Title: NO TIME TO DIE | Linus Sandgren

I always feel like I need to approach every film the same way,
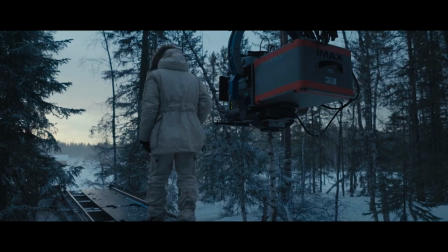(0:17)
which is really to listen to the director's visions, try to find the sort of words that would describe the film. Basically really base my work on the scripts and on the emotions of the story. Because I think cinematography to me is not to photograph what's going on per se,
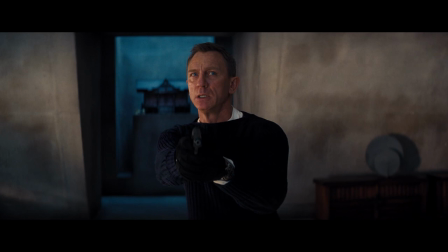(0:38)
but to catch and to sort of evoke emotions, just like music is. Carrie's and my work relationship was very much a communication back and forth.
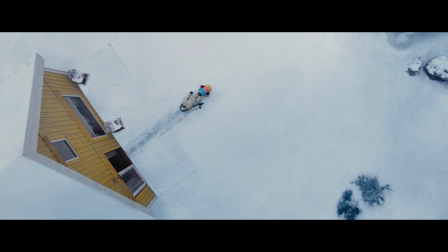(0:48)
Carrie really initially guided me with objectives like, let's try to make every scene different,
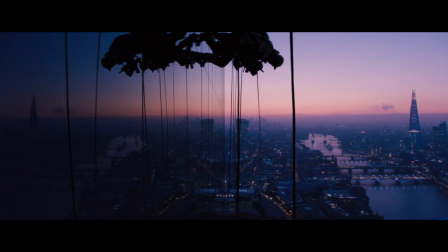(0:54)
and that when we are in the scene and we go to another, that we get to a new environment,
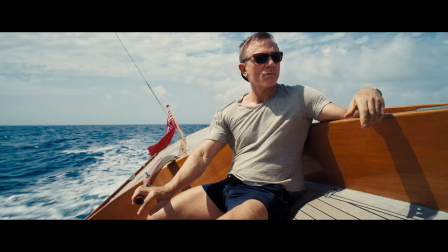(0:59)
and that the sort of more separated the scenes are in looks and atmosphere, the better it would feel like you would you would sort of expand the world a little more and we go from sort
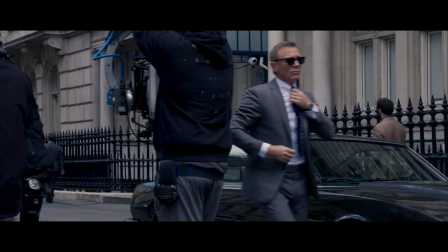(1:11)
of Norway to Italy from Italy to London to London to Jamaica it's like you you do quite
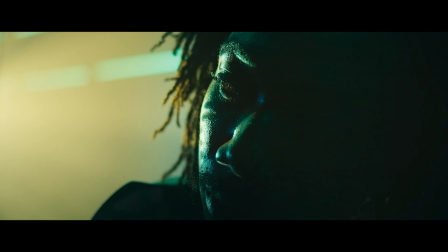(1:17)
big leaps in geography and I was looking more to colors and to lighting styles for the
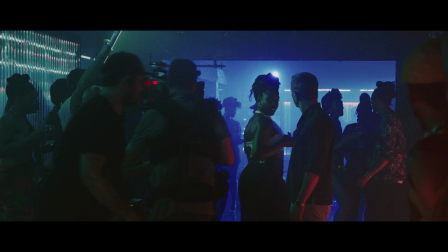(1:25)
different scenes so I would make mood boards for different locations and suggestions and then I would communicate with Carrie and see how they thought about those things. So after Cuba, for example, when they go to the trawler, how can we shoot a trawler at night on the ocean and not... So it doesn't look black. You don't really want a film that is too artificially lit. I think I sort of like the idea that you work with the realistic colors and realistic environments, but in a heightened reality,
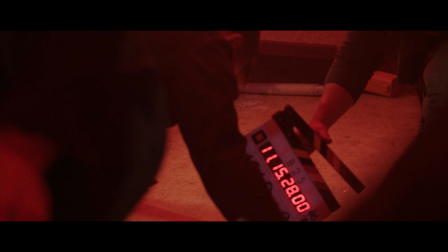(1:53)
you would just choose the moments that are more exotic or a little more
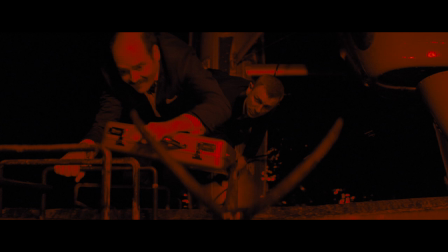(1:58)
special. and I found a photograph of a person that was lit with red light,
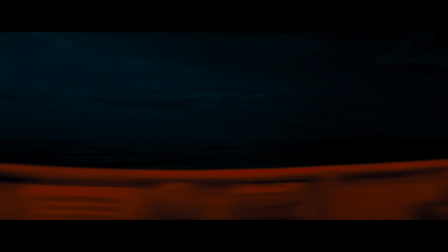(2:04)
and it was sort of a twilight sky behind him, so I thought, there's something to that. And so we designed that whole scene being red, which was an opportunity right there.
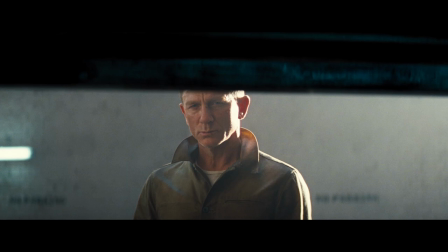(2:12)
And then throughout the film, we sort of tried to find different color palettes to create richer environments with more depth.
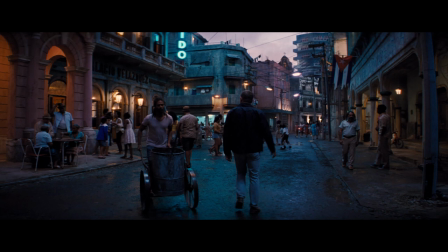(2:20)
The largest set, I think, that we had was the exterior Cuba streets, which was two-story back lot,
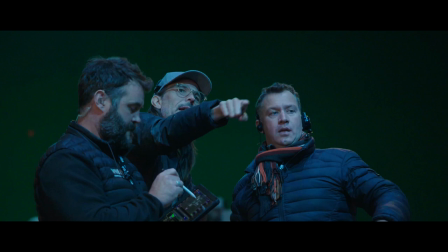(2:27)
basically. and we had to light it with something like nine
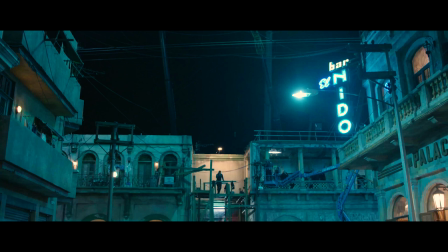(2:31)
mobile cranes in order to just get the streets lit with an ambient light.
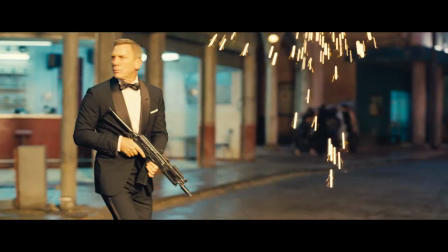(2:36)
Then we used a lot of practicals actually on the buildings. I love that though. It's really lovely to design the film, to create the light in the film.
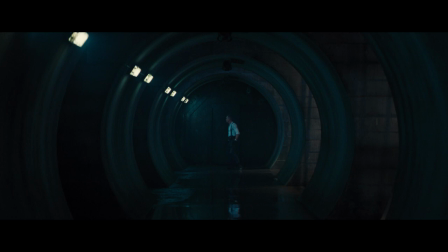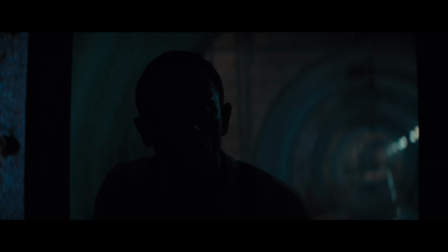(2:56)
One shot that may be my favorite shot in the film is when we do the one-er in the staircase when Bond
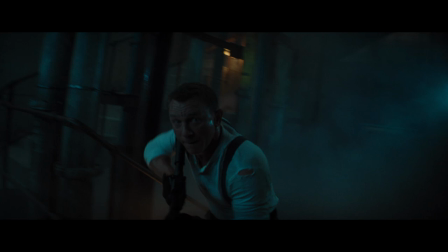(3:04)
has to fight sort of his last fight almost up the staircase which is so symbolic.
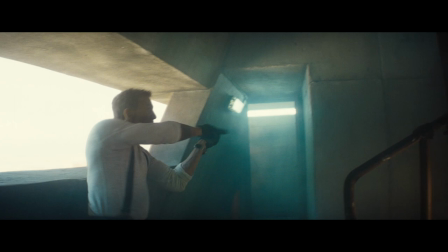(3:16)
It felt great to put ourselves as a camera in the position of him like to feel what he's feeling.
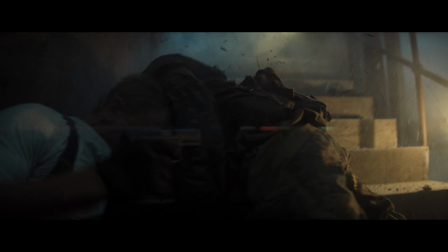(3:23)
It should feel as terrifying as possible and at the same time it was a huge challenge because Because there was a lot of gunfire and we had not only Daniel walking through that but also a focus putter and an operator going through that without casting shadows and also not being in the way
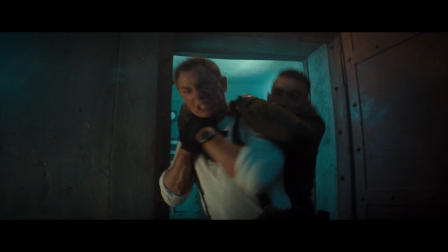(3:40)
sort of. But that shot is quite powerful in the film.
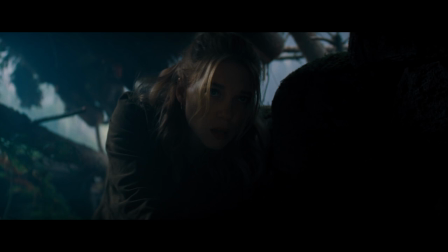(3:44)
The goal when we were shooting No Time to Die was to get people to see it in the cinema because that's the absolutely best way to see a Bond movie. and that's also a big reason for why we decided to shoot it on film and to shoot it on large format like IMAX.
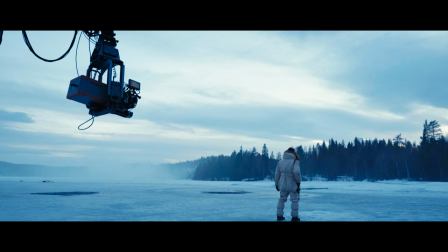(4:02)
Shooting IMAX, the format goes from like 2-4-0 right out to below your feet and above your head and you're sort of right inside the bubble like
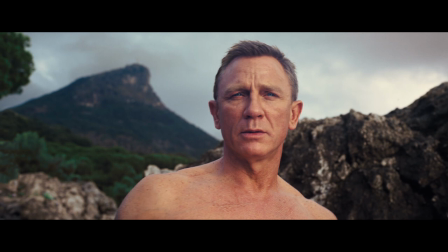(4:09)
in a helicopter and that way certain scenes could benefit because you're taken more into the story.